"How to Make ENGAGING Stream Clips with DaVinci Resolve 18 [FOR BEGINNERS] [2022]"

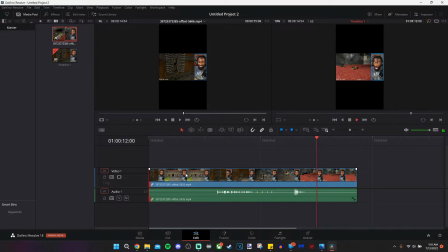we have everything that we need as far as how the video starts and how the video ends so what we're about to do now is put on some razzle dazzle the first thing we're going to do is copy this entire footage so i'm going to hold down the control key and then i'm
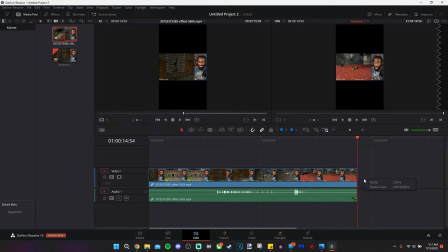going to press c as in charlie and then i'm right clicking on the timeline and i'm clicking on paste insert from there i'm going to drag it to the left and what i'm doing is dragging this video up top and we're creating a layer so we have a top video and a bottom
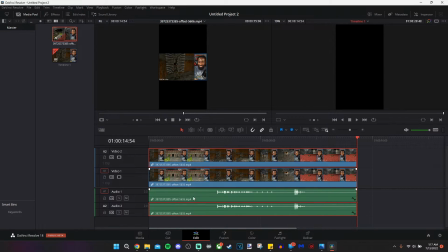video now from here you'll see that we have two audio sources as well but we only need one so what i'm doing here is i'm holding down the alt key and clicking on the audio at the bottom i'm going to press the backspace and that will delete the second audio so the audio
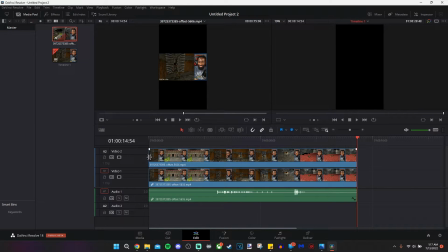isn't doubled and sounds distorted so now we have two video layers on top of each other so now we have to differentiate them to create the blur effect that you saw so with the bottom video i'm going to click on that and make sure you have the playhead over what you're editing so
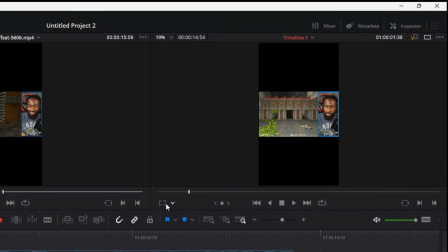you can see the changes that you're making in real time under the player on the right you'll see a rectangle over here you're going
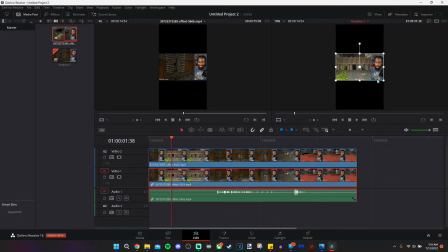to click on that and then you're gonna click on transform and then you're gonna grab a corner of that and drag it out you're gonna drag it out into the bottom in the top make the black bars on the bottom in the top disappear so you're just removing the negative space there we're gonna click on effects in the upper left corner and
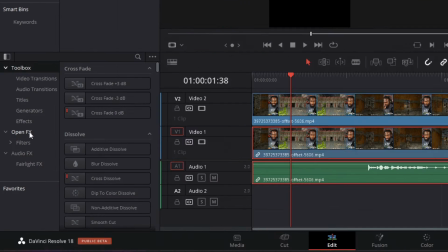then we're gonna come down to the bottom left corner and we will click on open effects and now we have Gaussian blur so we're gonna drag this Gaussian blur
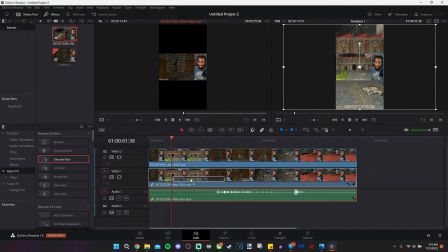over this bottom layer of the video and what that'll do is add some blur
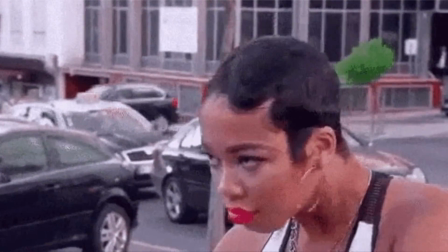as implied to this lower video but it's not blurry
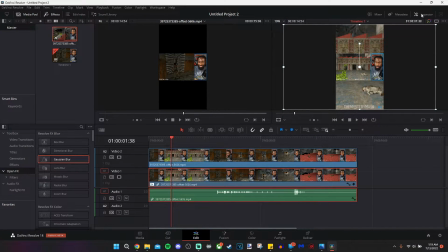like we want it to be yet right so in the upper right corner we're gonna click on the
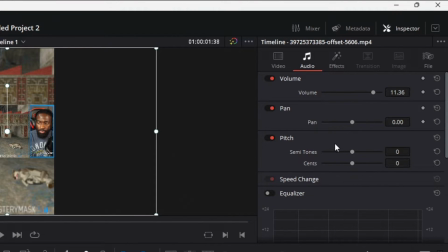inspector inspector opens up more things all you have to do is click on effects once you click on effects i like my gaussian blur at about 75 so i'm gonna raise it up until that
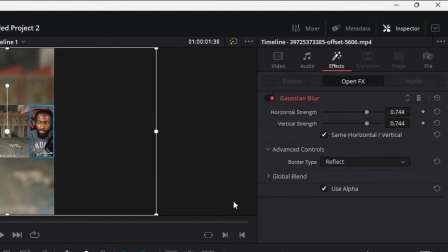blur looks just right to me. And yeah, close enough to 75%. So now we have a difference between the upper layer and the lower layer.
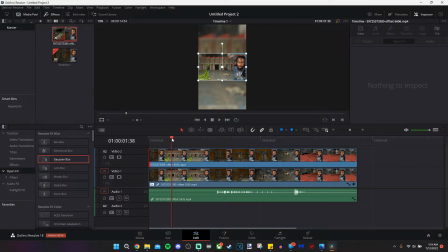The next thing I want to do is make the cuts that I want to visually. We're going to go back and what I'm going to do is make the decisions to cut where I want to before cropping things where I want you to see them. And I'm going to show you what i mean by that so as we go through the video laura pulls the lever the
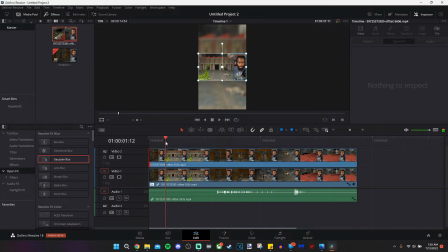door opens and then when the camera angle changes back i don't want you to be able to see me anymore the reason for that is my face isn't important yet i just want you to see the gameplay but the reason i have my face in the beginning is because i want you to see what's happening
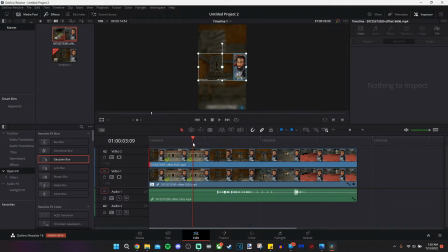you're watching a live stream on twitch this is the basic layout of the live stream so i keep it that way for the first few seconds of the
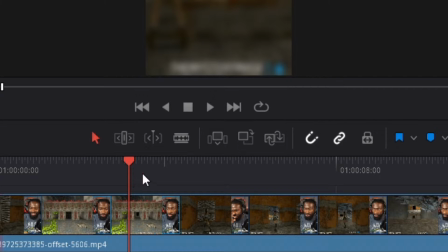video typically so the way you start to do your cuts is you can click on this icon that looks like a razor or as you can see by the shortcut there you can press the b key on your keyboard
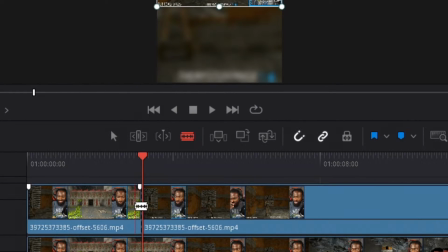and all you have to do is click where that playhead is and it's going to make your cut so what we're going to do beyond
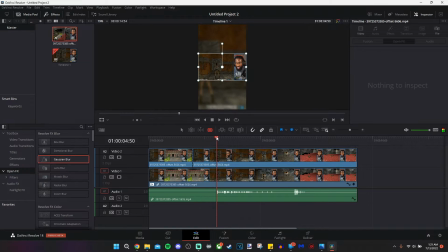that is continue to go forward in the video until i want to make another cut and where i want my other cut to be is where i start
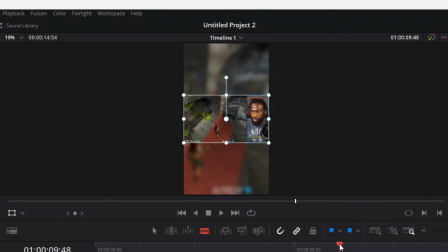to react to the falling part we're falling falling falling, my face is normal, and then it begins to change.
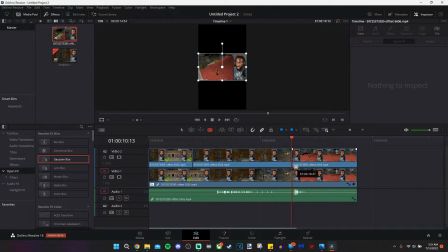So we're going to make another cut right there. And that's where the video is going to make another cut.
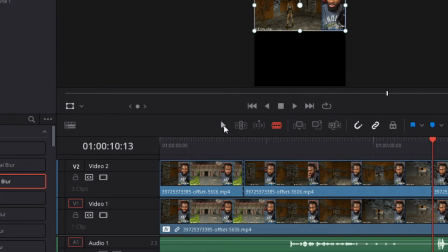And that's where we're going to zoom in. So I'm going to press the A key on my keyboard. You can also click the arrow key to go back into your normal editing selection mode.
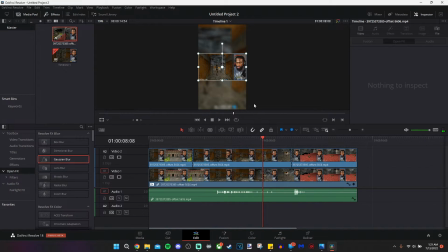With this other cut where I wanted you to focus on the gameplay, I'm going to click on the top portion of the video. And I'm going to grab this corner just like we did before, and I'm going to drag it out until my face disappears. Now what we're going to do is click on the part where I fall down. We're going to drag our playhead.